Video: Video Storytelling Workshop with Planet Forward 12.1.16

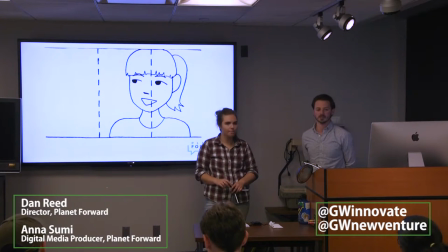If you're doing a pitch you're pretty much going to talk straight into the camera it's you're making your you know pitch to the world for why something should be the way it is so you're talking directly to the viewer yeah plus i think that makes it just a lot easier for interviewing it
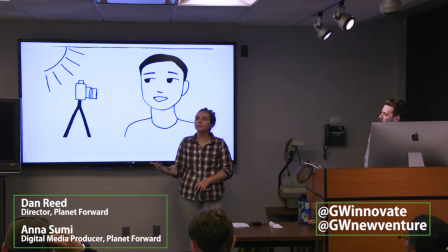makes it a much higher quality interview um because people feel really uncomfortable looking right at the camera so if you they're looking at you instead of the camera it can be more of a conversation and just sound a lot more natural and just be a higher quality.
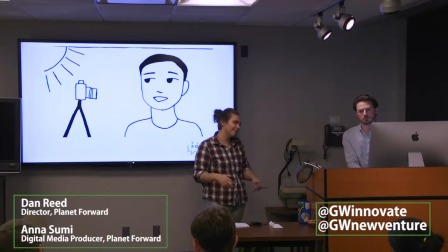They'll say, they'll talk more and they'll sound more natural and just sound better, so. Any questions about these two diagrams or these concepts? All right. Okay, so one of the most important parts of video is audio. If a video has really bad audio, like, people aren't going to watch it. I think this is the most important part of any video. If your audio stinks, if the air conditioners running in the background people will turn it off they're not interested in that we had two students today who in our sustainability reporting class had set up an interview with somebody in an advocacy group in town they had been working for weeks to get this interview set up when they came back and they played that video all you could hear was the fish tank behind the person they interviewed yep and so it was completely ruined they have to go back and redo the interview so as you're you know and we're we're in a city so if you're outdoors you got to think about sirens you got to think about street traffic you got to think about people yelling just always pay attention to audio yeah and this goes back to like interviewing too but don't feel shy if you notice sirens in the background the person you're talking to may not notice that so tell them to you know can you go back and repeat that sorry there was a siren because at the end of the day they want to look good on camera too so So they're not going to want to have a siren blocking out what they're saying.
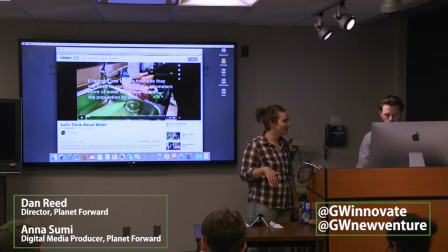OK, so this is self-promotion. Self-promotion. This is an annual video, so I'm not surprised. This is a video I made. I'm not surprised. Here we go. I guess, yeah.
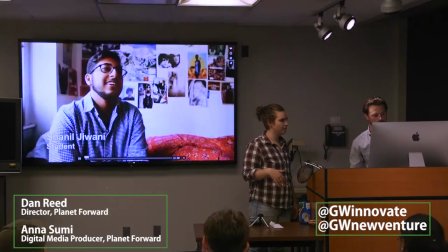When you're at school, you just kind of are in that kind of cycle of just you try to get to class. You want to get your showers done. You want to drink as much water as you need to. And then you just kind of get everything.
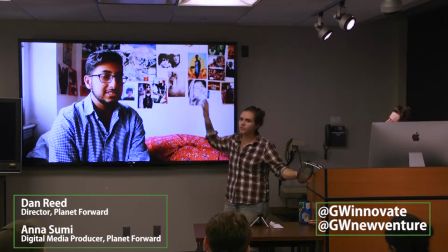So going back to B-roll and A-roll, this is A-roll. This is just straight-up interviewing him talking.
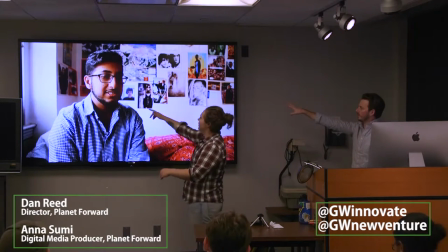Can you see the lower thirds rule? Yeah. This person... Looking this way, and the camera's here, and I'm right here.
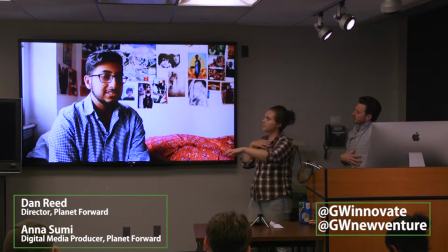So he's looking at me, not at the camera. He's looking past it. And the rule... Oh, sorry. I was just going to say real quick, this rule of thirds, what it allows you to do as the viewer is you gain perspective. Because they're not here in the middle of the room, you get a sense of what's in the room and their environment around them. Yeah. The light.
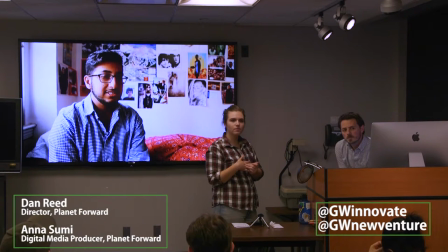Yeah, so it kind of is, but there's also a light here, and you're right. I made this a couple years ago, so that's a very valid point.
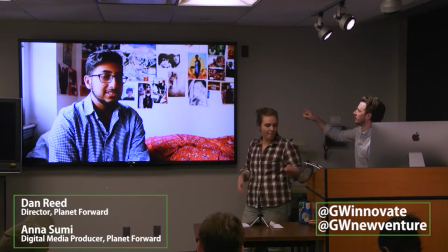Yeah. No, that's a really good point. You know, this is creating extra shadows because of this window that's pouring in. There is a light right here, like an actual, you know, one of those nice camera setup lights. And I think, too, with people with glasses, that can always be a challenge, too, in terms of reflections.
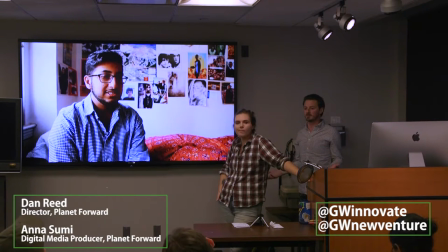So you may just have to experiment a little bit. But sometimes you're not going to get it perfect, and that's just really the way it is. But, you know, and in some places, too, you're just dealing with what the subject's environment is, and you just got to roll with it. That's valid. I made this when I was 20, so thank you for pointing that out.
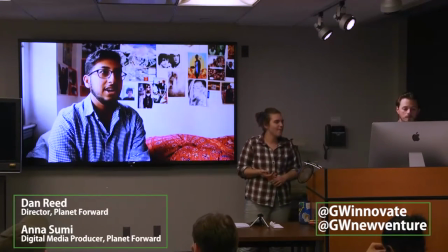So you don't have much time to actually think about your water consumption and, like, what you're actually doing with the water.
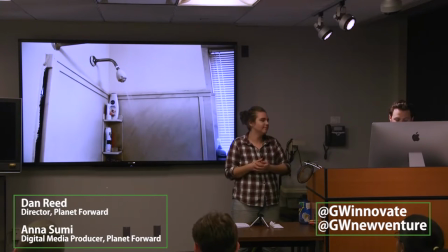So this is B-roll. Just, like, adding more to the narrative. And whenever you have facts, you want to cite the source, that's really important.